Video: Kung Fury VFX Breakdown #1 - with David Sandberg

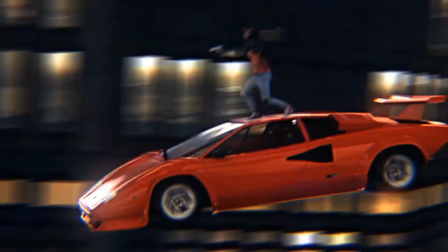[0:00]
Hey, this is David Sandberg. In this video I'll talk about how we did some of the visual effects for Kung Fury.
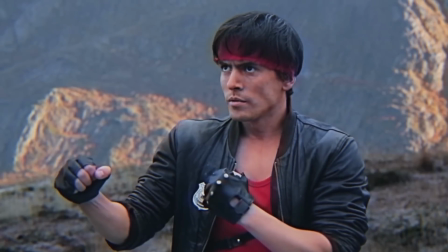[0:08]
I'll start with this shot of Barbariana riding on a big wolf. I really wanted to use a real wolf because digital wolves usually looks very CGI and bad. So I wanted to use the real thing, but it was really hard to find a wolf in Sweden to shoot these scenes.
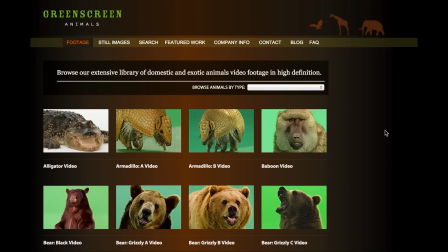[0:22]
So then I found a really cool website called greenscreenanimals.com. So this shot is comprised of three elements.
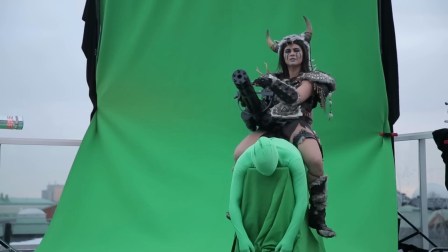[0:29]
We shot Barbariana riding on our great costume designer Sidi Fjällström in a green morph suit to simulate some movements from the wolf's back.
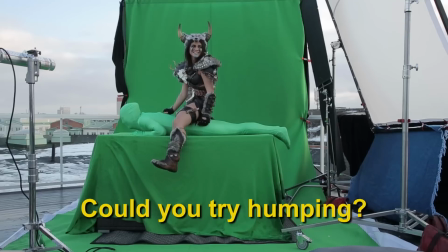[0:38]
Barbariana had a hard time keeping a straight face.
You got it. Exactly.
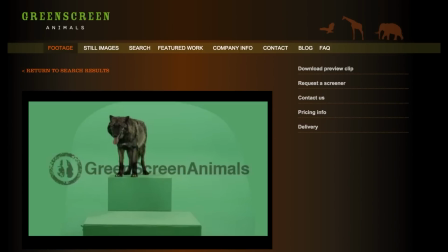[0:45]
Then this shot of the wolf jumping up on a green box and a plate that we shot in Norway.
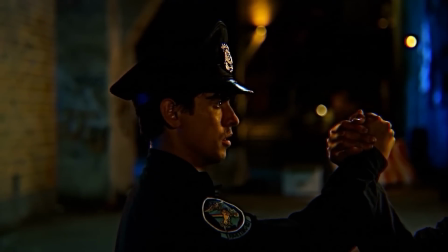[0:51]
And then when you combine all three you end up with something like this. The shot where Confury's partner is caught in half was a lot of fun to work with.
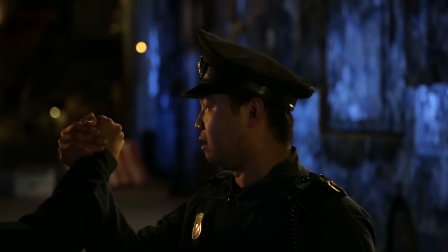[1:00]
On set we shot the actor standing still in the handshake pose, then he fell out of frame after a few seconds.
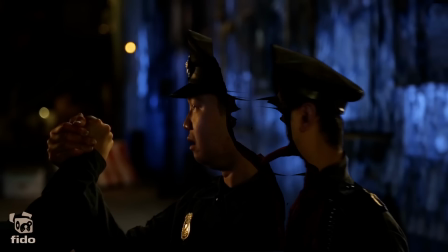[1:06]
Then he was projected onto a 3D model, and the 3D model was then split and animated with all the blood and gore.
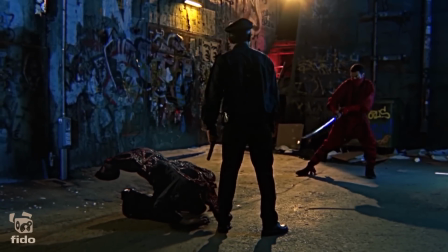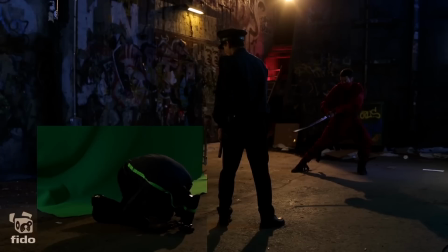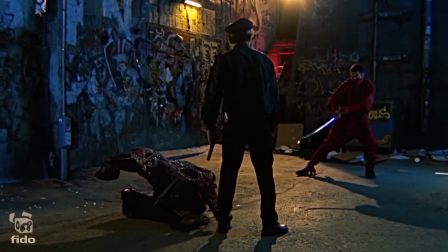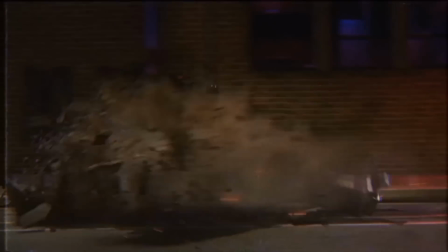[1:33]
I want an asphalt to spray in all directions as Confury and the arcade robot were gliding along the street.
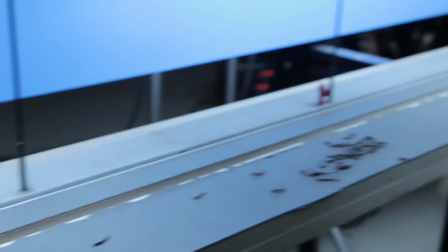[1:39]
To achieve this effect, we shot the screen as a miniature. You can get a sense of how small it is just by watching the finger on the right side of the screen.
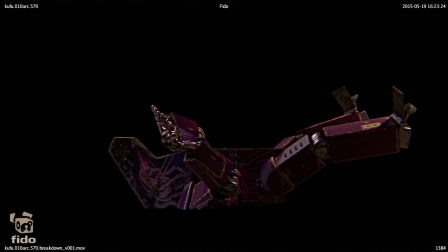[1:47]
Then this was composited together with the computer plate, the background plate, the 3D model and the miniature.
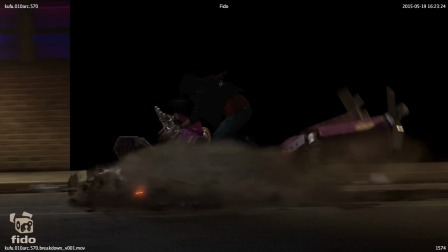[1:55]
I believe that when you combine the best of two worlds, practical effects and visual effects is when you achieve the best results.
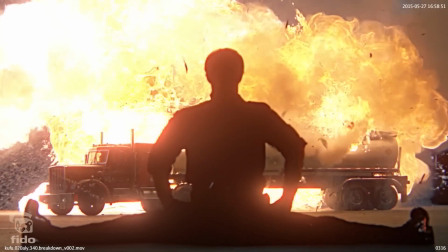[2:02]
I also really like this miniature explosion we did. It really sold the 80s style type effect that I was going for.
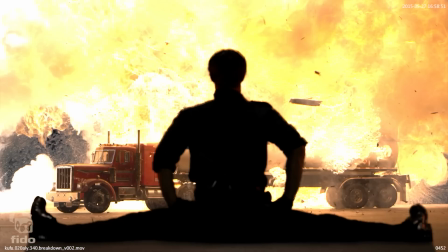[2:08]
I also gotta give props to Tobias Rebom for the great miniature and pyrotechnics.
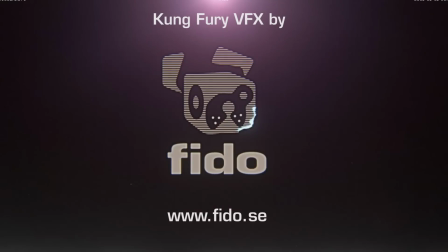[2:12]
I hope you enjoyed this video, there's more to come, so stay tuned and thank you for watching.